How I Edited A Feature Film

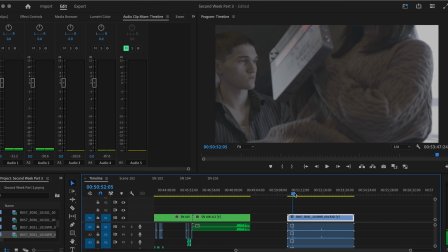246s
But if the audio is not there, then at least you have the visuals to rely on. But if the visuals aren't there, you have the audio to rely on. So if you get both perfect, then if one fails somehow, you have the other one to rely on. If you don't have a slate board, most feature films do,
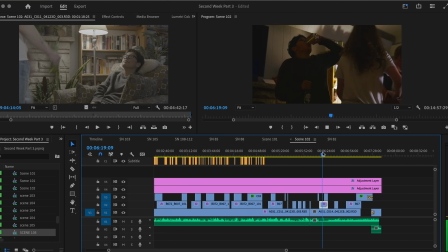263s
but if you have like when they say something loud like that,
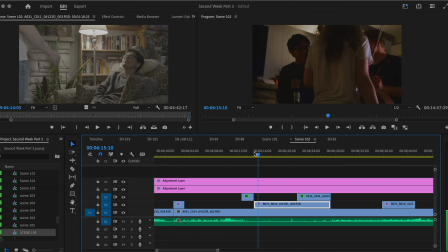269s
oftentimes you can have the audio you get be linked to the footage.
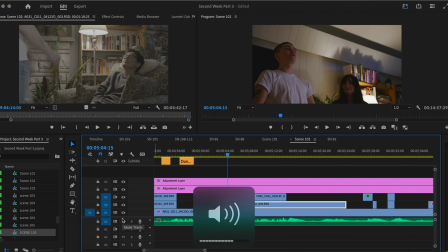274s
I have to find that really hard, because I feel like if you just manually do it, you can get as precise.
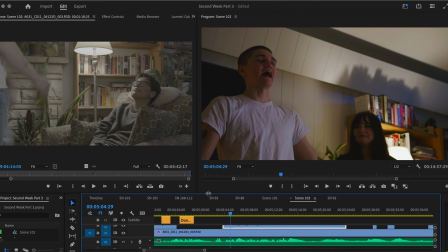281s
It takes longer, but when synchronizing fails you, then having that backup, knowing how to do it manually is better.
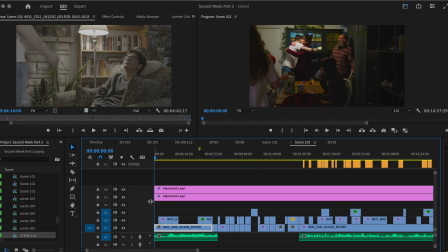290s
So here is the color editing. You can see I have 2 layers. You take them off, this is what the footage you get. So this is the footage. the log.
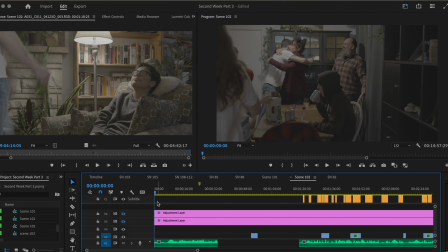300s
Other footage doesn't look like this.
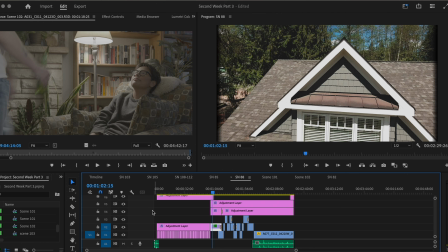302s
For example, if I go into this scene right here, you can see that without any of this, this is the regular footage you're getting from a drone.
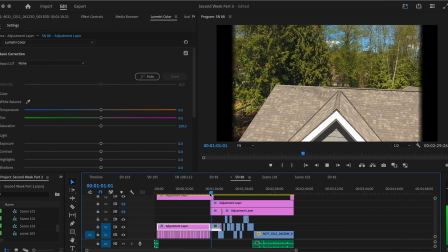311s
This is drone footage. That's drone footage. This is log footage.
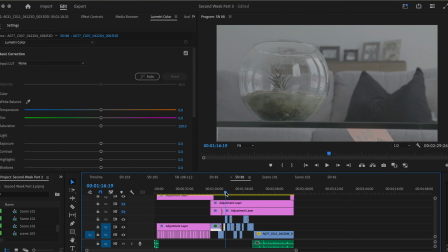316s
You can see non-brightful, brightful. That's the difference, and it's kind of hard to match it.
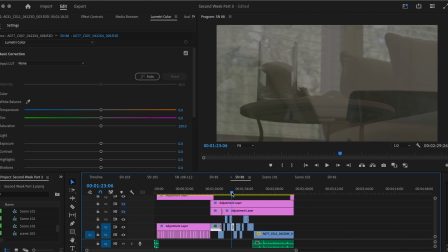321s
But here is what off the camera what you have, and here's what you have here.
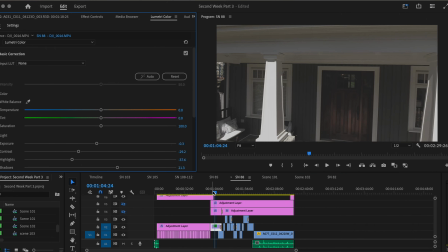325s
So for this one, I did color correction to make it more log by putting down the saturation,
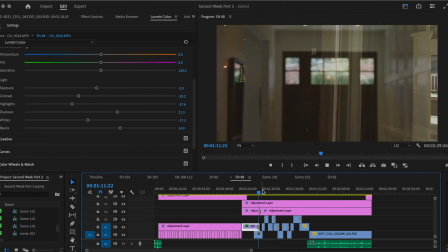332s
putting down the exposure, putting down basically everything and making everything bland. Now the first layer that we do have is just like a LUT.
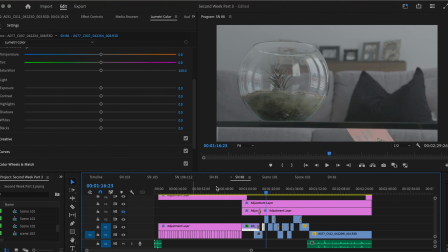340s
It's a very simple LUT. And see that it does the most, right?
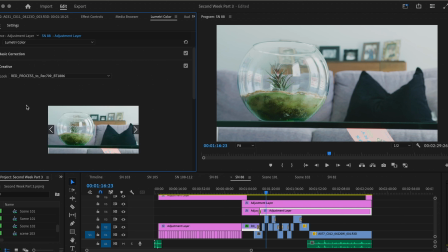345s
And usually you have a LUT to your camera, but here we have red process because you're using red cameras.
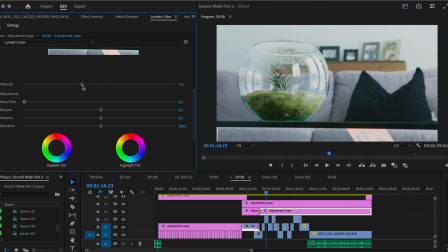350s
You kind of add that here, and you have the intensity 75.
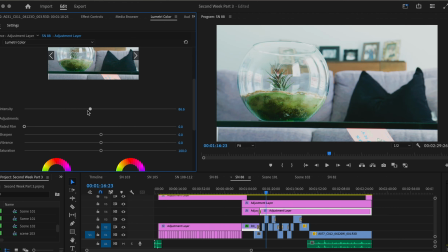355s
If I put it up, you can see, wow, it truly changes. And you put it down, it becomes more log.
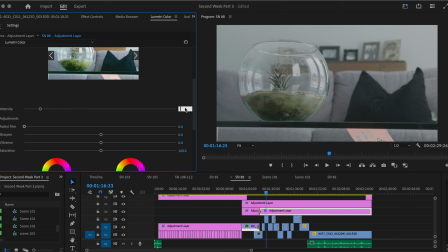361s
It's basically opacity, how much it's affecting it. We keep it at 75.
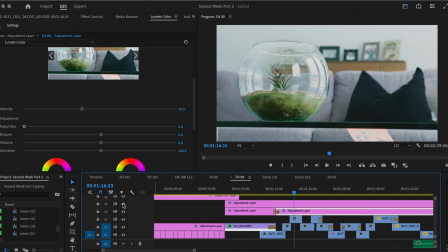367s
And then you have the next layer, which is just a brightness changer.
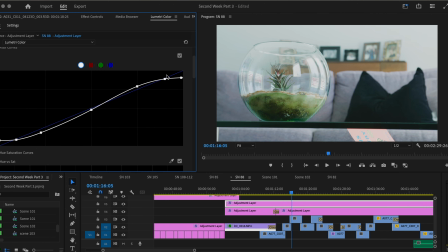372s
It's called an S curve. You just attach a curve here, and it's an S shape. So footage here, you color correct it.
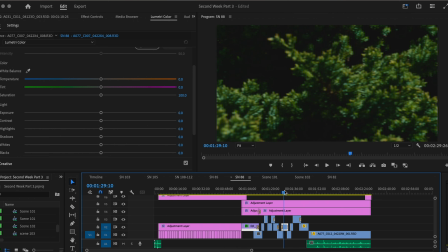380s
Each of these files have a bit of color correction, or like this one right here has a bit of color correction. You can see when I remove it, it was really overexposed.
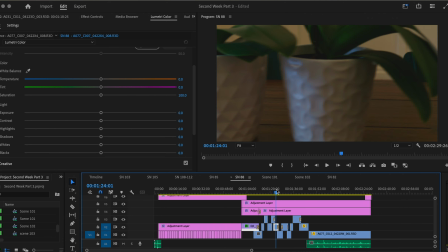389s
The exposure is only fixed when we got outside. So you can see kind of jarring, really white.
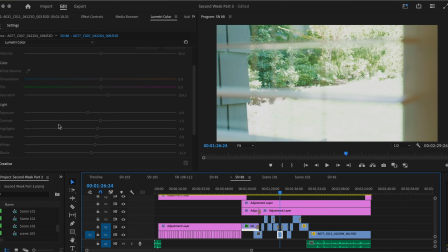396s
It's kind of, you can't really see the green, put the green. So you just go into this take or this shot, and then you change it.
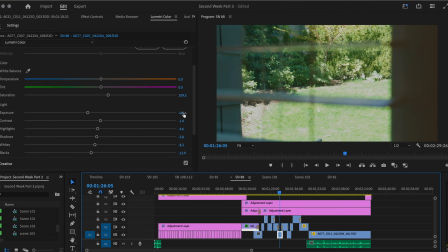405s
You put down the exposure by 9, almost 1, and put everything down.
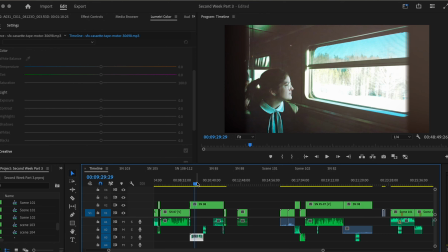410s
Everything is in negatives. Now for a part that wasn't there was these parts right here, where I kind of had to figure out what kind of things are.
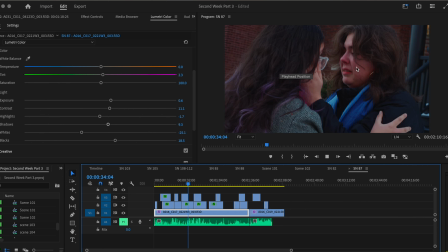418s
Here, you can see they're here, right? You can see their faces, and I want to match cut, so you can see it's just a different angle.
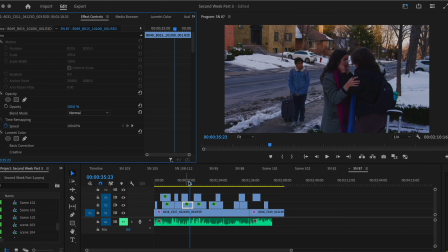425s
But normally, if you remove this, you can see how far away it is. So if you remove it, it's kind of jarring. You're close up, and then you change to a far away shot.
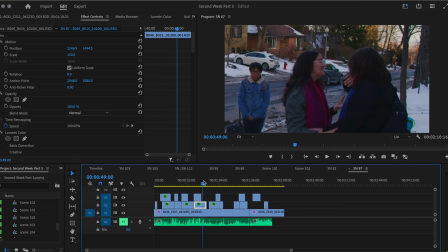436s
And in all this entire scene where they're really close and keeps changing them, it doesn't work as well.
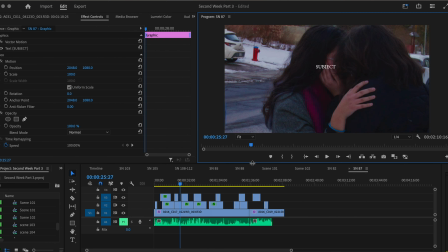444s
Like this works well because it's match cut, kind of. Your subject's right here, right?
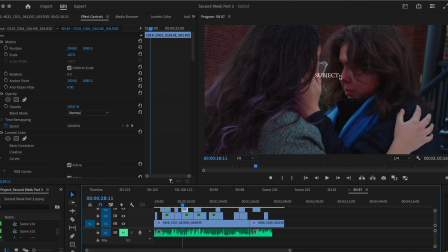452s
Then in the next cut, your subject is here. So the eye moves from here to here. That's basically the change that's happening, right? From here to here.
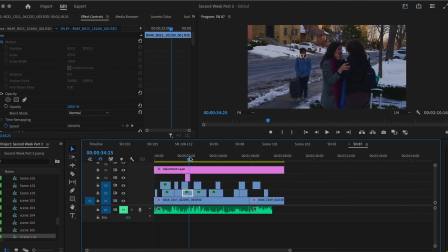463s
That's not too big. But in this scenario right here, so it changes the size, and there's also a different place. And from here to here is more jarring. And then, since there's already something else here, the main character, you're going to look at the main character instead of their relationship.
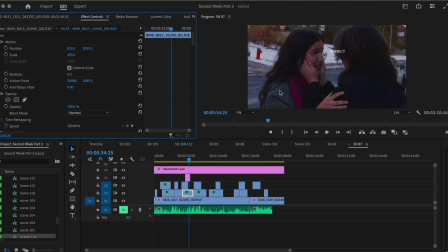479s
So when I turn this back on, you can see that now the cut is way less jarring.
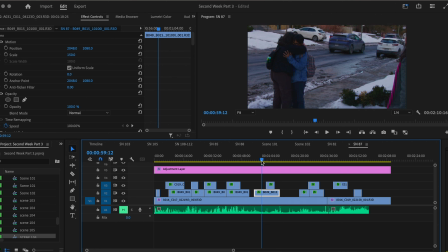484s
So you can see that there's a very jarring cut here. And for that, here, I kept the jarring cut because they're kind of disorienting.